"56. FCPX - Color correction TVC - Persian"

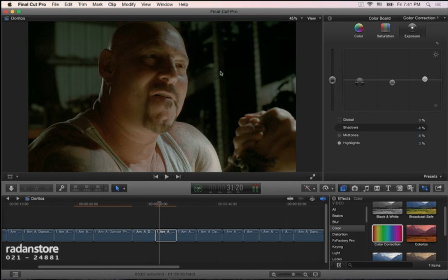شما میبینید گرین این نگاتیو تو تیرگی ها قشنگ داره وول میزنه، یعنی این گرینه تو چشم بازی میکنه قشنگ با چشما که هیچی، با لبای آدم هم بازی میکنه. این حالا دیگه چی کار میشه باش کرد؟
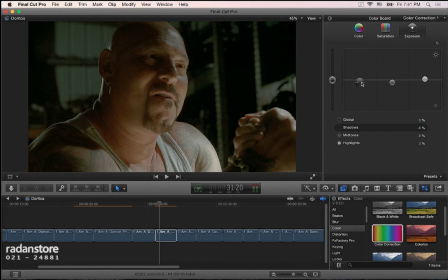من فکرم شما میتونید حدس بزنید، من زیاد با نگاتیو رابطم خوب نیست، خیلی اذیت میکنه توی کار بنابرای 10 دلیل. احتمالا خیلی الان صداشون در میاد اونه که طرفدار نگاتیو هم که نه خیلی هم خوبه، ما که خاطر خوبی ازش نداریم.
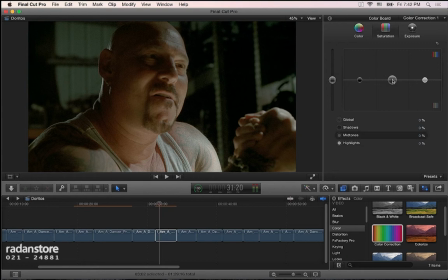حالا اینجا من ممکنه بگم که میخوام میتونم یه ذره رنگش رو بیشتر بکنم و ممکنه باز بگم تو کالر بگم حالا حتی یه خورد آبی سایانای منو بیشتر بکن، شدیدتر بکن.
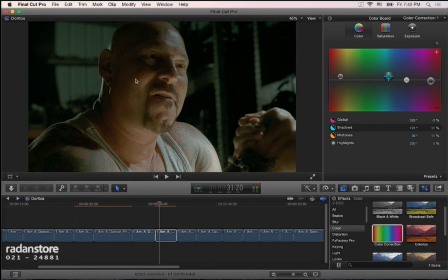علتش هم اینه که این دوتا رنگ مکمل همه، نارنجی و آبی سایان با هم مکمل همه.
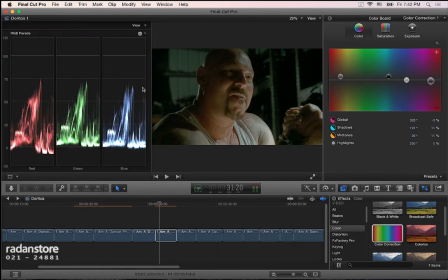اگه بیام توی این اینجا نشونتون بدم تو وکتورسکوپ،
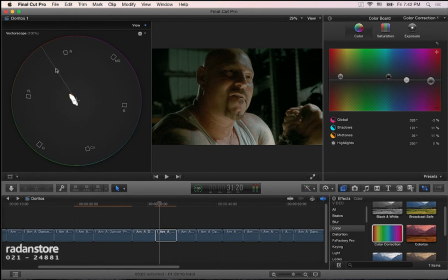دقیقا سایان با رنگ پوست تقریبا دقیقا توی عکس همه، و شما اگر توی تصویرتون سایان اضافه بکنید باعث میشه که تصویر
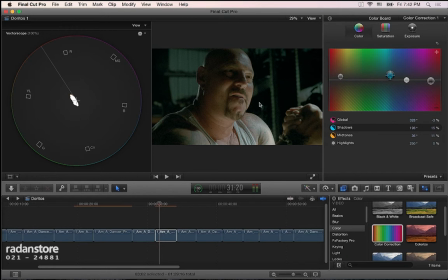یه خورده برای بیننده جذابتر بشه، چون دوتا رنگ مکمل دارن با هم در واقع توی تصویر دیده میشن. خب اوکی، اینجا بیایم ببینیم دیگه چیکار میشه کرد. یه سرم من تیره ترش میکنم چیزی،
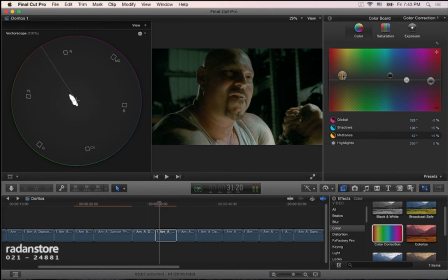و الان باز یه کمی هم اینو تو باش بازی بکنیم. همونطور که شما الان داریم میبینین کاملا تصویر من بالانس نیست، خیلی بیشتر توش سایان و یلو و
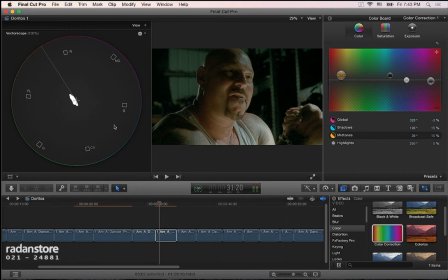صورتی و اورنج و اینا، یعنی نارنجی و صورتی و اینا داره، ولی اوکیه کاملا، من اصلا مشکلی ندارم، دلیلی هم نداره که ماجنتا الان اینجا اضافه بکنم. درسته که گرین هست تصویر، خیلی قرمز ببخشید سبز شده، ولی من اصولا مشکلی با این قضیه ندارم.
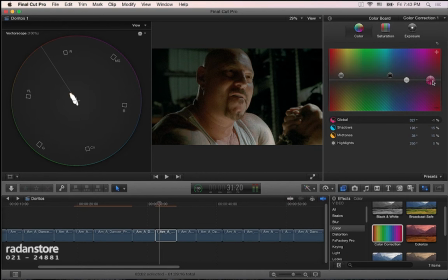میتونم من یه ذره اینو بیارم بالاتر، یه کوچولو، یه نمه کمترش بکنم. خب ما میتونیم تصویر اینو ببینیم قبل و بعدش رو،
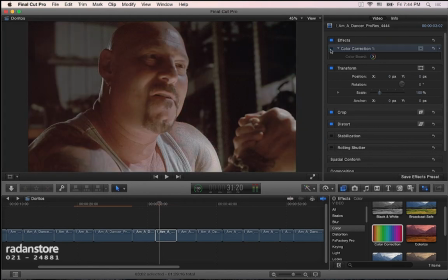کامنت هفته میزنم فول اسکرین بشه. ما از اینجا رسیدیم به اینجا الان توی این تصویر،
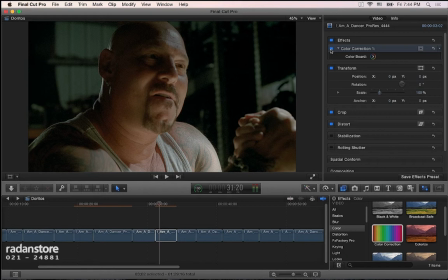باز میشه کلی هم بهترش کرد، یعنی این تازه مرحله اولشه و کار چیز اولیه که ما با هم انجام دادیم. من میتونم فرضاً بیام اینجا یه اصلاح رنگ دیگه اضافه بکنم. یکی از چیزهایی که شما دارید خیلی خوبه، حالا غیر از اینکه این
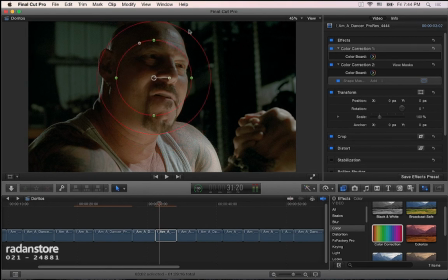ماسکا رو شما میتونید اضافه بکنید، من میتونم اینجا بیام بگم خب حالا یه دونه ماسک یا صورت رابط اضافه بکن. اینی که شما میتونید چند تا ماسک داشته باشید، شما میتونید یه ماسک اینجا داشته باشید،
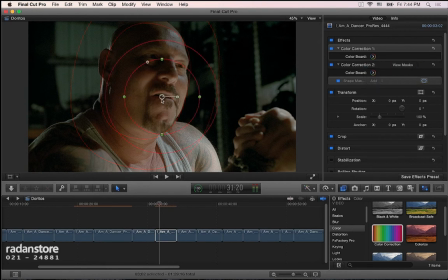میتونید دوباره یه ادشیپ ماسک رو بزنید، یه دونه هم اینجا اضافه بکنید. علتش چیه؟ علتش اینه که میخوام رنگ پوست درست حفظ بشه. من میخوام بیام اینجا بگم که رنگ پوستا دقیقا همون چیزی باشن که توی رنگ پوست باید باشه.
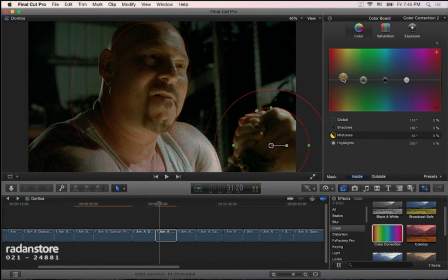من میام اینجا دوباره میتونا رو یه ذره بیشتر نارنجی زرد میکنم، یه کوچولو، و حالا آتساید این ماسک ها من دقیقا برعکسش عمل میکنم، میگم که هر چی خارج از اینا هست ببخشید یه خورده توش،
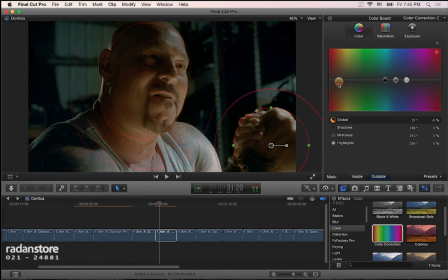دقیقا من میام همین رنگ و معکوسش رو اینجا اضافه میکنم، میگم دقیقا رنگ برعکسش رو برمان درست بکن، که باعث میشه کاملا اینا خیلی بزنه بیرون از تصویر رو، قشنگ کنده بشه اینا راحت دیده بشه.